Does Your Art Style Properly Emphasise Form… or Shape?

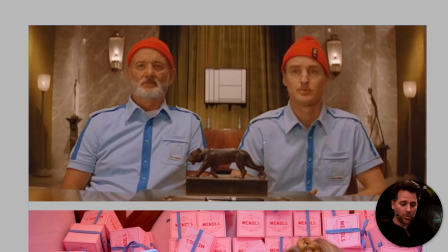The way you would probably describe this is there's a lot of fill light. And so although we can see form on sort of Bill Murray's face, the difference in contrast between the light and the shadow side is very minimal. Same with these ones, right?
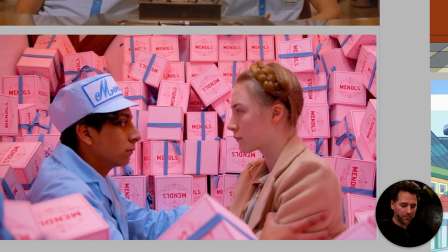The light and the shadow side is very minimal, and it's quite soft as well, right?
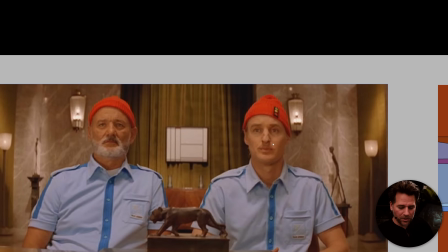We're not getting a lot of real sort of harsh shadows.
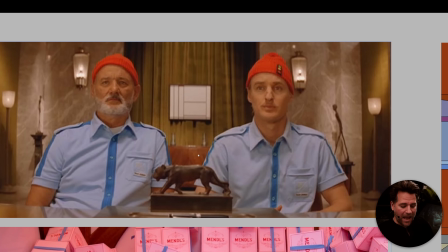There's a lot of soft shadows, and everything's kind of pretty open. It's fairly evenly lit.
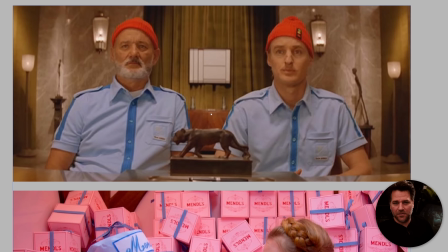And so what we're left with a sort of typical Wes Anderson directed film is a lot of these images that are very flat, but we perceive them through shape. So you perceive the character's face, you perceive the features, you perceive the shape of the hat,
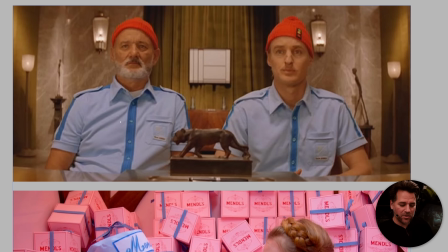you perceive the shape of the sort of top, and all of these other little aspects. So it's more like a whole bunch of different shapes put on top of each other.
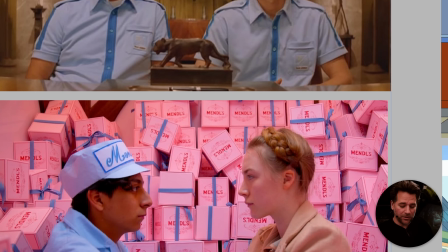And we rely a lot more on, often in this case, you do see a good overlap, but not always,
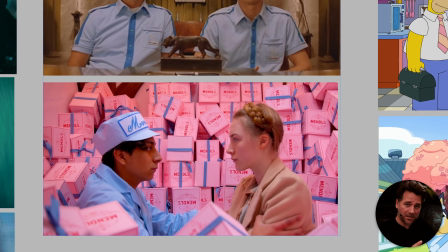of high color contrast as a way to sort of define contrast within the frame, because often you don't have the tonality from light and dark.
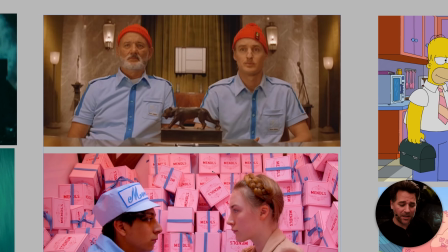Again, that's another one of these concepts we have dug into on the Drawing Codex sort of YouTube channel, talking about elements of picture making, sort of color versus tonal contrast. So these are intertwined a little bit, but not always, as you sort of see.
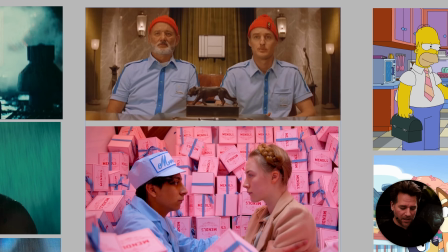But yeah, so even in film, you can have something like a Wes Anderson film where It really is just about shapes.
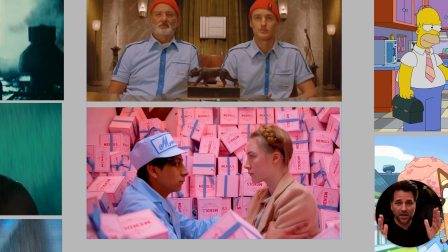We're perceiving the front-on shape of someone's face, and they're not sort of occluded by shadow. We're not really even leaning into the beauty of the light and the dark and the way that that sort of cinematography would be perceived.
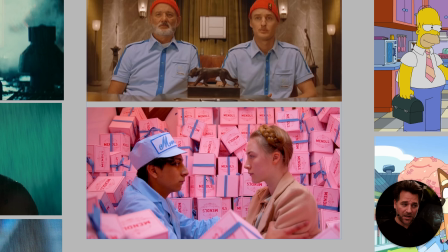It really is just a matter of these graphic frames that have a lot of one shape versus another, one object versus another. So hopefully that makes sense. Again, let me know in the comments down below if that kind of tracks.
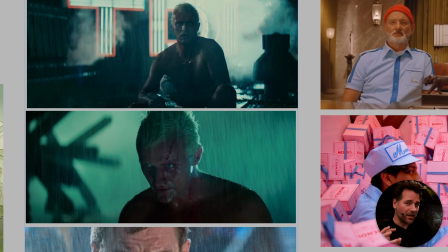Here we have some, and this is where again it gets a bit sort of squirrely. You kind of can often have, obviously, something that is more of a film noir look.
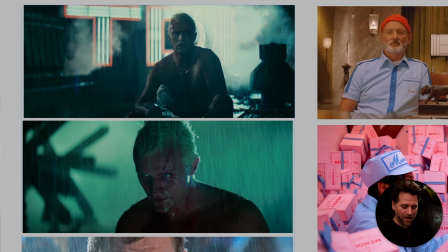So we've got Blade Runner, and a really sort of classic scene from that film, and you can see that there is a lot of shape here as well.
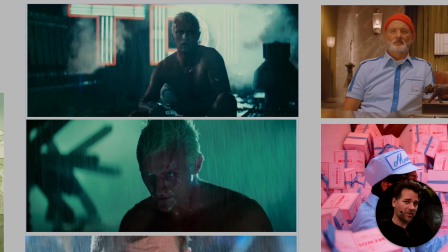And that's why, again, shape is not necessarily the best way to kind of look at this, but it's understanding that the way we perceive these frames is primarily by the light. The shape always helps. It's always good to have good shape design.
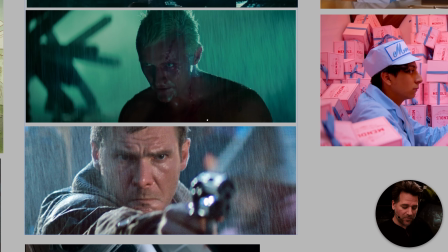But the thing that we're really often looking at here is the light and the way the light tells us what's happening with the form. So even though, these are sort of interesting, we can tell a lot about, if we zoom out,
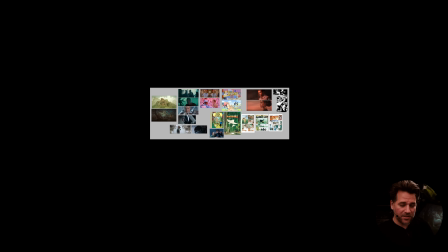we can tell a lot more about these Wes Anderson frames just from the shapes than we can here,
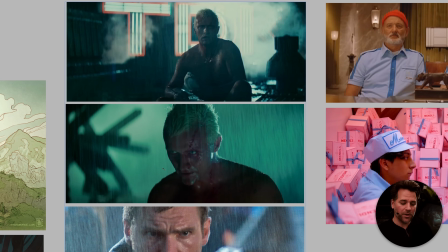right? The shapes still read, but we can't really tell who the characters are. We can't sort of really read what's going on.
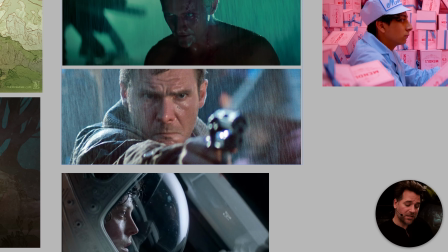And again, another sort of good example of a face that we perceive primarily through the shapes that are created by light and dark,
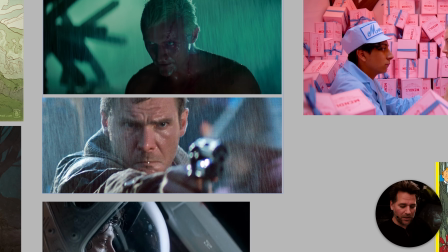and the same with all of the different sort of objects. So we're less worrying about like, oh, this character has a red hat on,
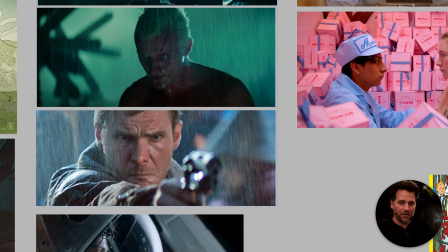and we just sort of perceive the light and dark forms across sort of a massive sort of
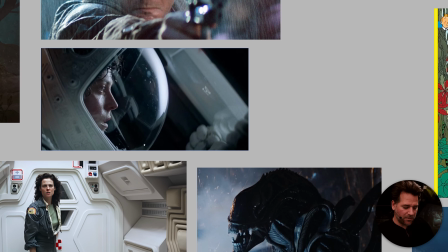conglomerated colors. And it would be a similar sort of thing with something like Alien, right?
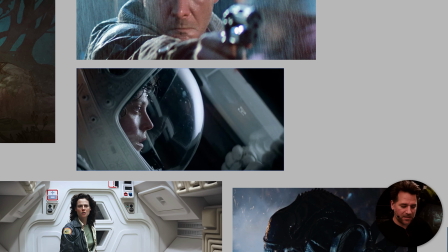We're looking at the way these faces are created, and the thing that we're really using to sell the image and the way that we understand the image is primarily through light and dark. If you weren't a human and you couldn't perceive the world through light and dark, you would have a hard trouble understanding what is going on here,
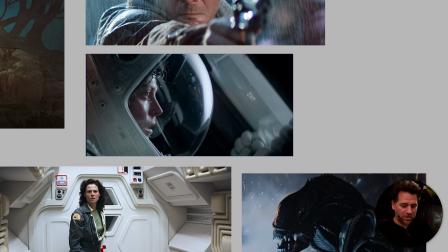because it's just sort of a mishmash of different shapes that we kind of perceive and go, oh, I know what that is, that's a face.